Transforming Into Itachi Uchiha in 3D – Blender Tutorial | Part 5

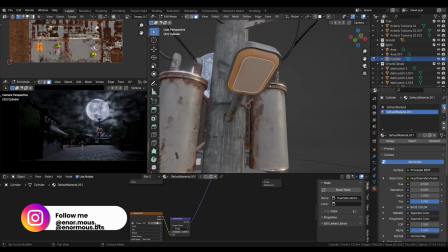So this is not a material which I want. Let's add another, and what do we do?
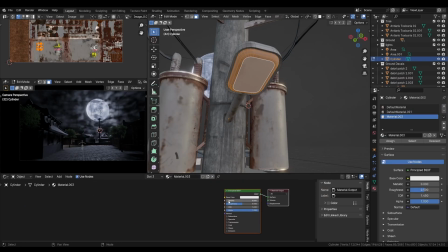Let's make new one. So I'm gonna add a emission shader and just give it a warm yellow color, lightly range, or you can say increase the value
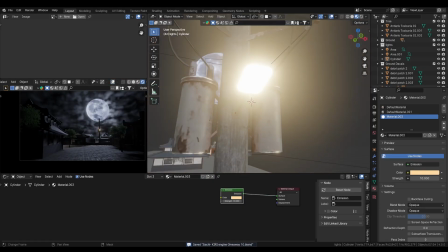so the strength cast light on the ground.
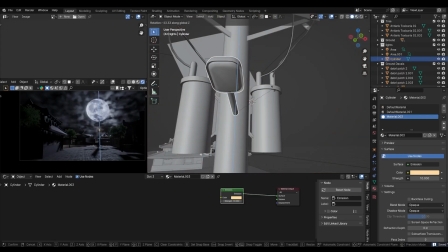That will help our detail like pop into the scene.
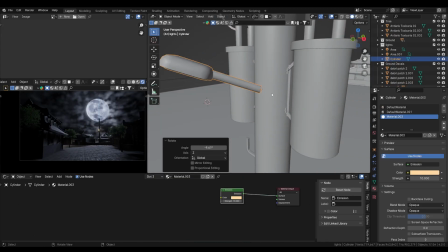So first I'm gonna place this right.
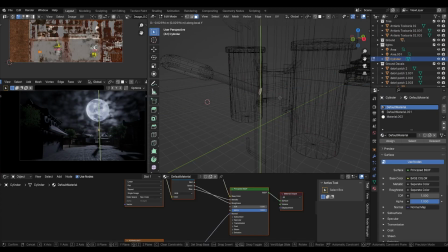Where is the normals? Let's say okay, now we got the normals.
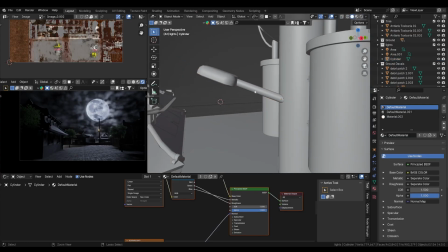Now it's inside the pole.
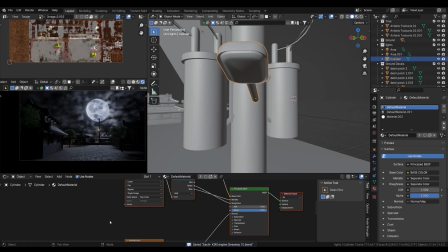So by the way, that wasn't visible from this far from the camera, but you know,
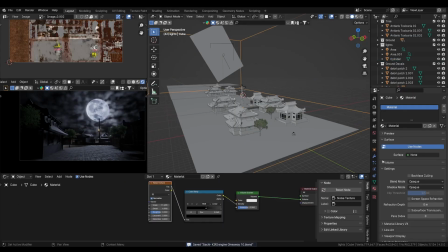sometime be a good perfectionist and do stuff that makes sense to you. I don't know about people, but yeah, if it makes sense to you, just do it. And yeah, you know the clouds, they are made with just a volume cube.
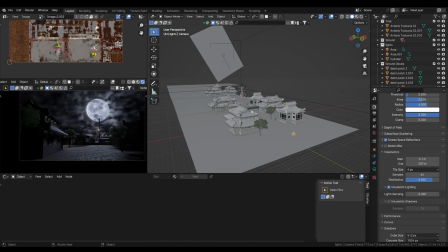Just seeing how the scene goes from here to there. So the scene looks fine. And what else we can do with the scene is, let's say
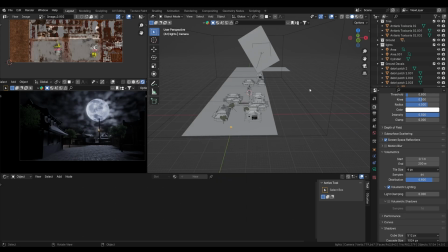we are going to add some more lighting into the scene to just make and create a scene look more alive.
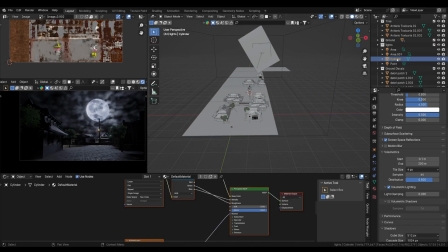Maybe some foreground lights will work fine. Let's move it to the right collection
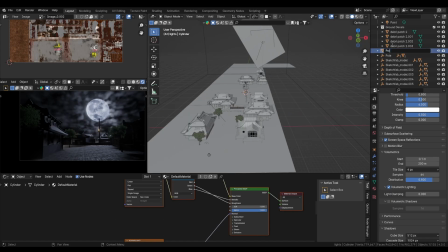and name it pole light. And now
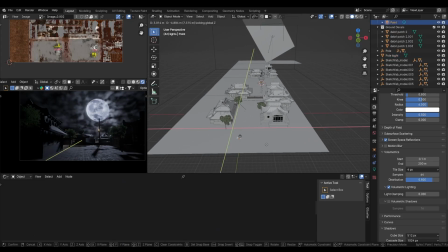let's increase this point light value power and see how it affects
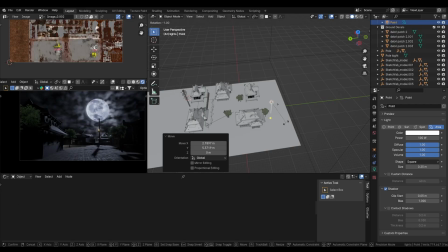to the foreground, because it looks pitch black dark, which we don't want.
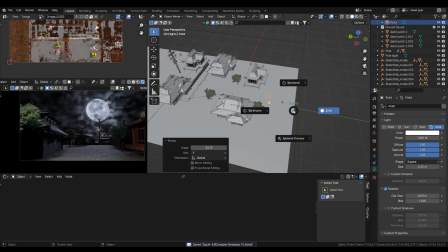I mean, it's nice contrast from back to front, but that's like too much dark.
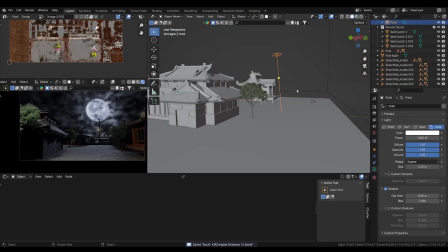Maybe not.
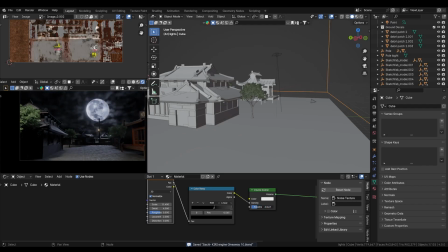Oh, that anisotropy looks cool, but I'm gonna stick to 0 0.
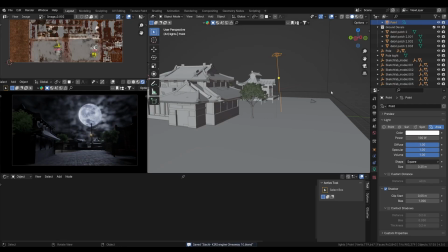Let's decrease it, or I prefer delete, because that was a nice contrast though.
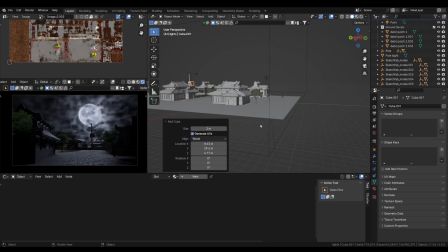That looks fine. Let's add a cube.
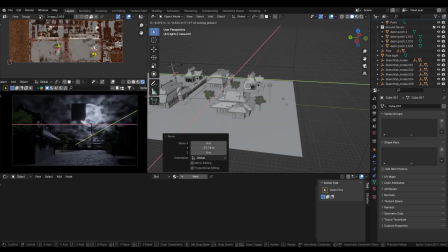Maybe add some foreground fog
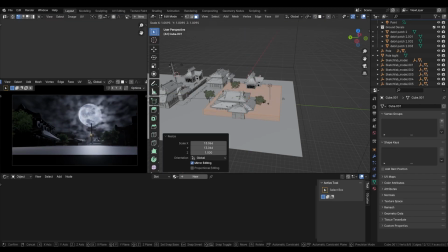to the scene. That will work fine.
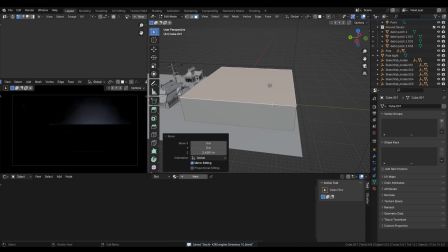And here a little fog without any noise texture,
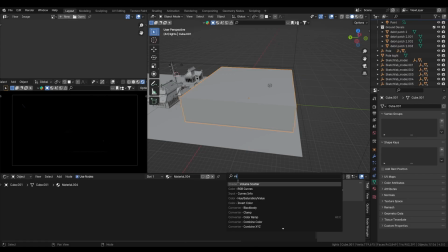or maybe we can add a noise because we have in the background, so a little bit noise texture in the foreground as well will work fine.
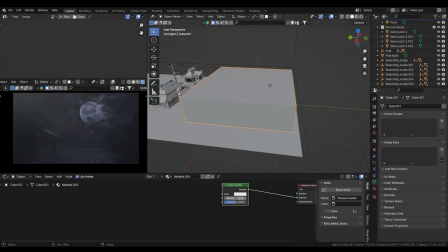Not too hasty. So let's say density is too much.
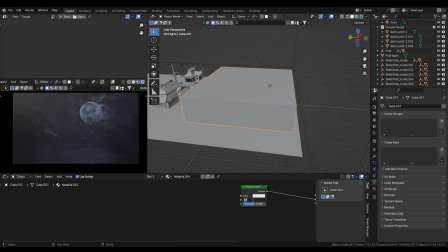Let's decrease to 0.01. 0.02 is fine. Sometimes we just get straight to the point with the color and texturing,
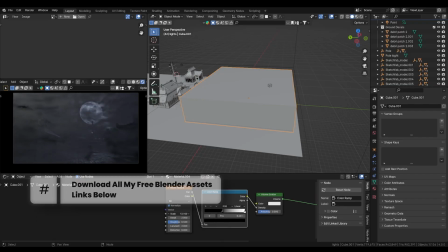I say, and sometimes it's just too much broken,
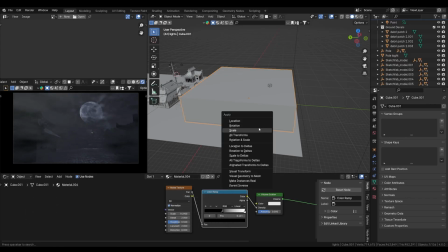and the few scenes that like look cartoonish or weird, bad animation quality.
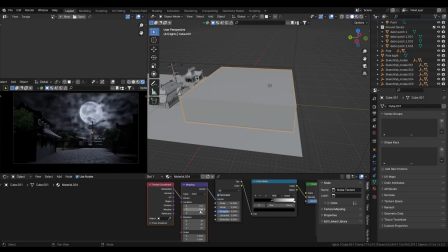So I prefer like this scene, from the start it came out right, just a single light as I wanted it to be. Here, so the noise we get in the scene is working, but not looking good to me right now.
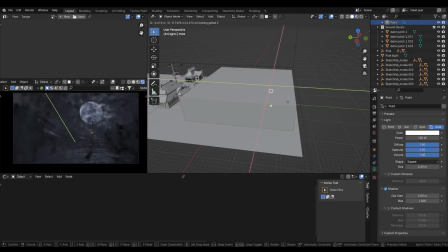What do we do?
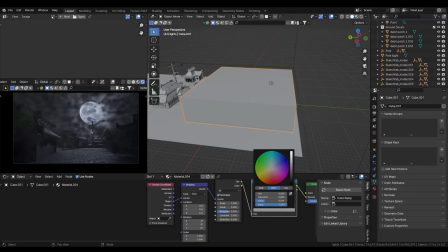I can keep it with lower, less density, or we can delete it. Maybe just
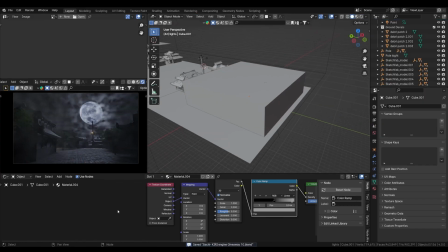have it on the ground.
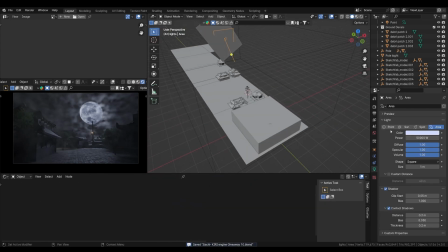I love the background cloud we made with the noise, but the foreground might need to be adjusted somehow. So let's see what we can do. Maybe contact shadows will work.
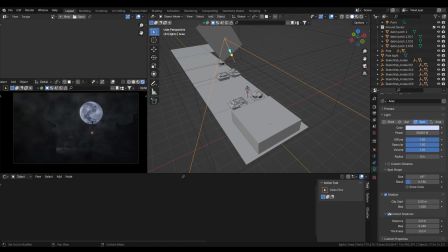I think we don't need a contact shadow for this one, so yeah. Well, for the background big light, we definitely need contact shadows.
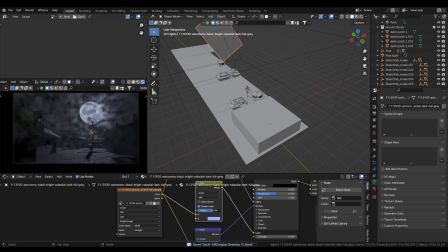Okay, spotlight just spoil the look of the scene, but let's play with the values and see. A white moon work fine. Too bright,
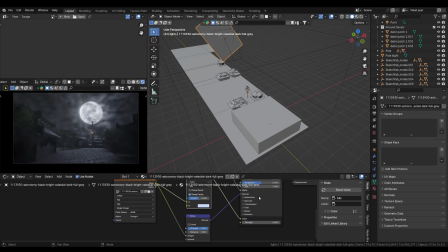maybe decrease the value to 4 5 will work fine. 5 is looks nice.
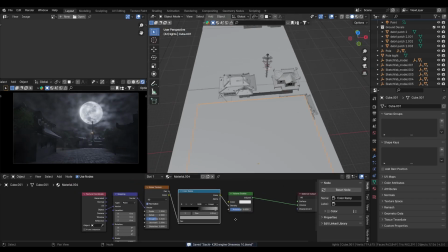Maybe some tweaking, fix the foreground fog. I mean, I do need a fog in foreground, but I also don't wanna make my scene just like go hasty.
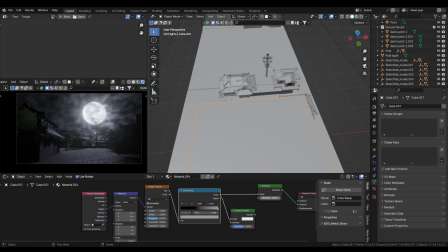Maybe some emission fog will light up the foreground as well as giving the foggy look. And yeah, cause the background light, the area light coming from the moon is like casting for the background,
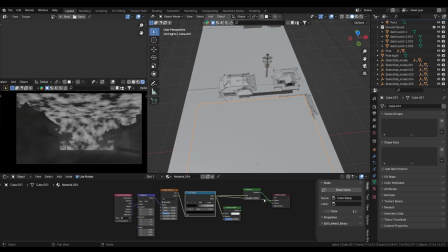and for the foreground I need some like solid light, but don't wanna do it too much,
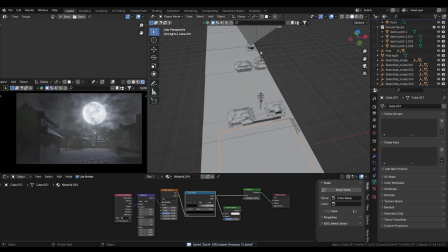so emission shader in the volume will work fine, giving that slightly, giving the like whitish look to the black fog in the foreground.
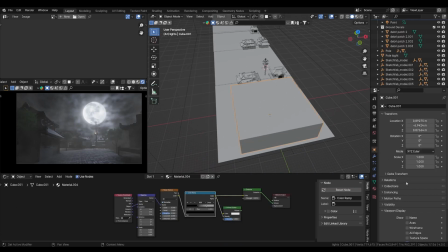I mean, it's kind of gray right now, but I think it works fine. Let's set this to mount as well.
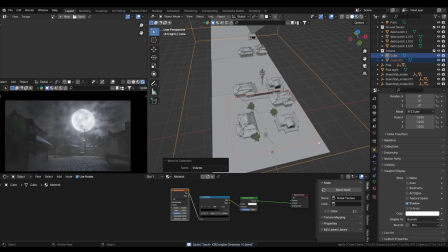And let's say we can still play with the value. Whoa, well, that was kind of nice look for albedo map.
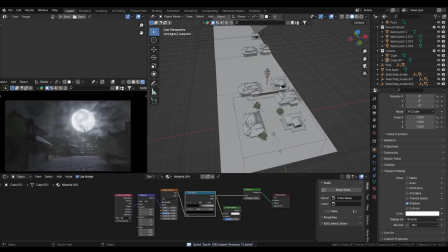Okay, so all the sketchfab model are here.
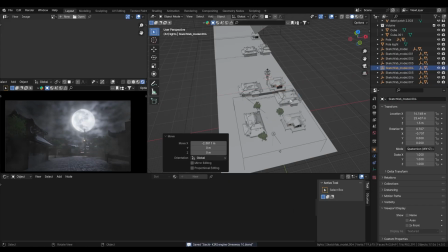We can rearrange them as well.